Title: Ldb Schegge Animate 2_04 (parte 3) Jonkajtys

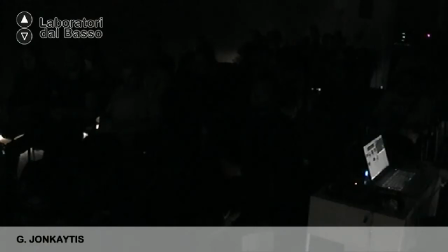(10:02)
Like, as you see, we added CG nose to him, but also like moved his eyes apart from each other, so he has a, you know, wider section here. E questo, vedete, è il risultato finale. Come potete vedere, abbiamo aggiunto il naso in computer grafica,
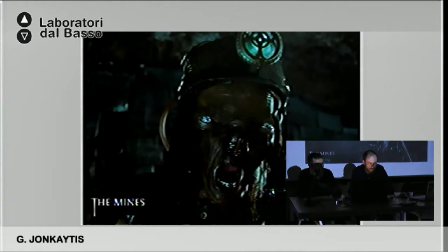(10:21)
abbiamo anche lavorato sugli occhi per permettere che si muovessero in maniera indipendente l'uno dall'altro e quindi allargarli, separarli.
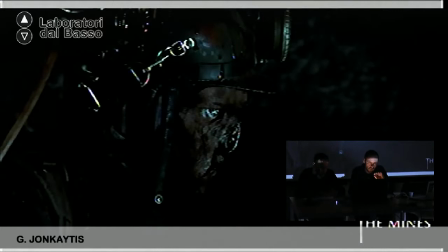(10:31)
So from the profile, you know, the nose was erased and replaced with the CG nose, but it looks like, you know, there's a, you know, a gap here, like it feels unnatural immediately because,
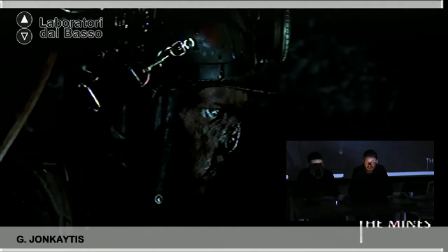(10:45)
you know, there's something supposed to stick out here, but it's not. Quindi quello che abbiamo fatto è stato proprio di cancellare di profilo il naso e quindi mettere subito questo elemento che mette in evidenza l'innaturalità del personaggio.
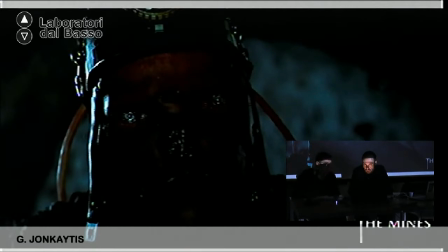(11:00)
here's another view of him. It's probably better to see. So his eyes eventually were real eyes that we moved in program like After Effects and Fusion apart from each other, but they are really his eyes.
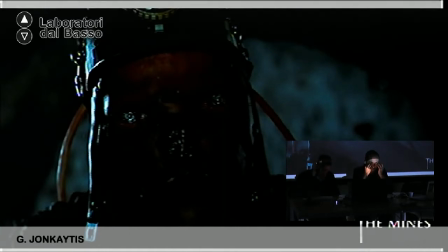(11:15)
And then we added a little, you know, veins, like a popped up veins here, so to make it even more kind of weird and gruesome. Gli occhi che vedete sono proprio quelli dell'attore, e quello che abbiamo fatto noi è stato aggiungere delle vene in rilievo e poi separarli con After Effects.
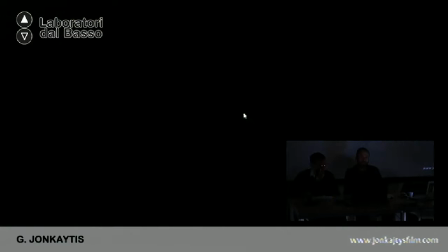(11:37)
So those are the shots how they look, you know, normal without effect. E quindi queste sono le riprese senza gli effetti speciali.
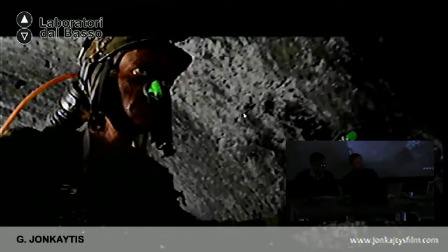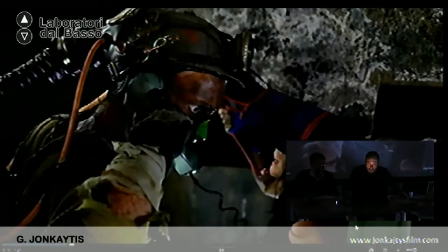(11:51)
So also you see the hand was replaced later.
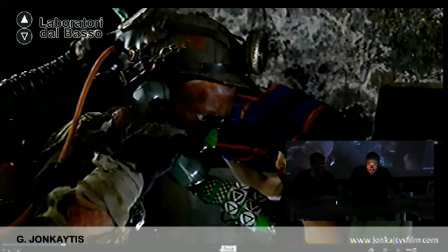(11:55)
So what he's holding here is, I bought some cones, like a plastic cones. I painted them green, and then I strapped those tracking markers around them, and he's simply holding it.
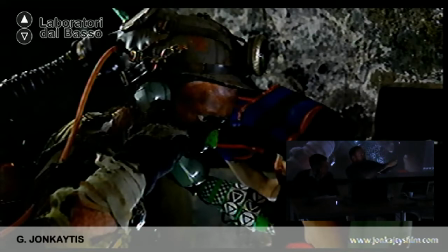(12:10)
You know, he puts his sleeve like that, so in theory extends, you know, his hand, and so we don't see that he's holding it, and then he's holding underneath, he's holding the cone. And then later on, it was easy to track, well, easy.
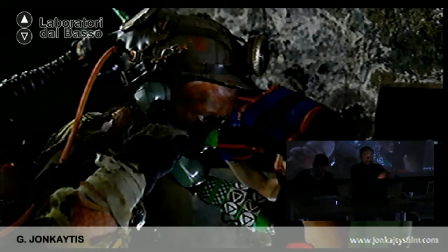(12:28)
easier if there wasn't any tracking marks, and then we superimposed the CG hand on the top of it. Quindi la stessa con la mano, ho creato una struttura con dei coni di plastica verdi che ho comprato,
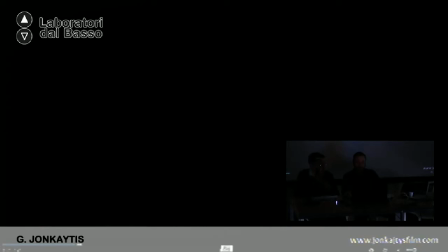(12:40)
a cui poi ho applicato dei punti di tracking, quindi l'attore teneva questa struttura in mano coprendo la mano vera con la manica, quindi dare anche questo senso di estensione dell'arto,
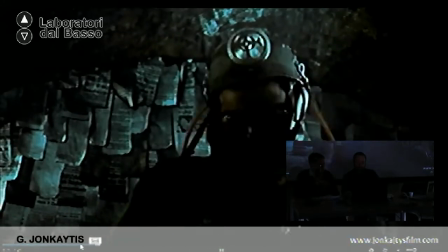(12:50)
e successivamente con i punti di tracking abbiamo sovraimposto l'immagine della mano artificiale fatta al computer.
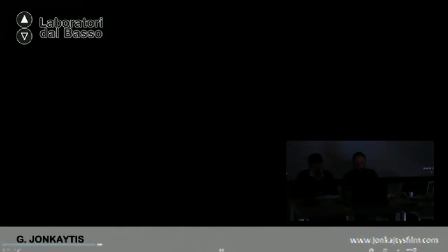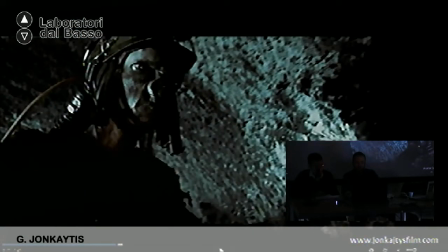(13:05)
See, this is the CG hand with abnormal amount of fingers.
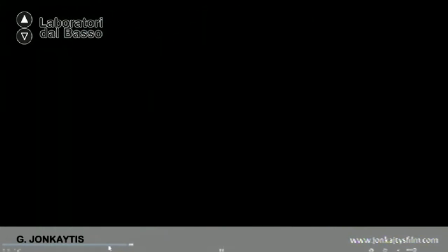(13:11)
Quindi questa è la mano creata al computer con moltissime dita.
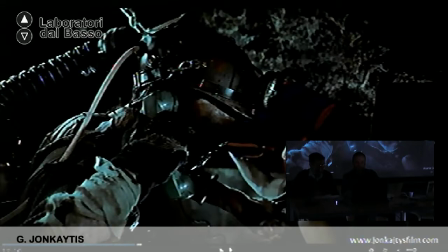(13:20)
And here he holds her with this hand. E qui tiene la donna con sempre con questa mano.
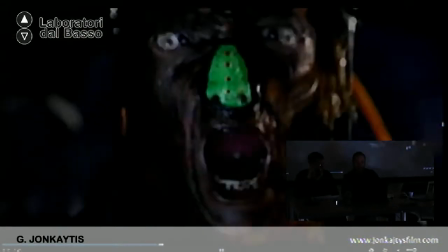(13:30)
And this is the same shots like before and after. I slowed it down to so you can see, you know, the.
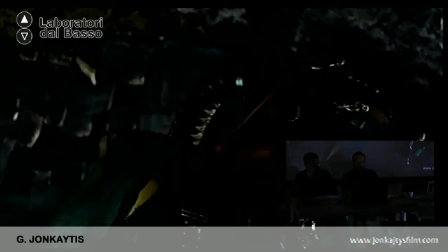(13:36)
Quindi questa è la ripresa che ho rallentato apposta per vedere come cambia con l'aggiunta degli effetti speciali.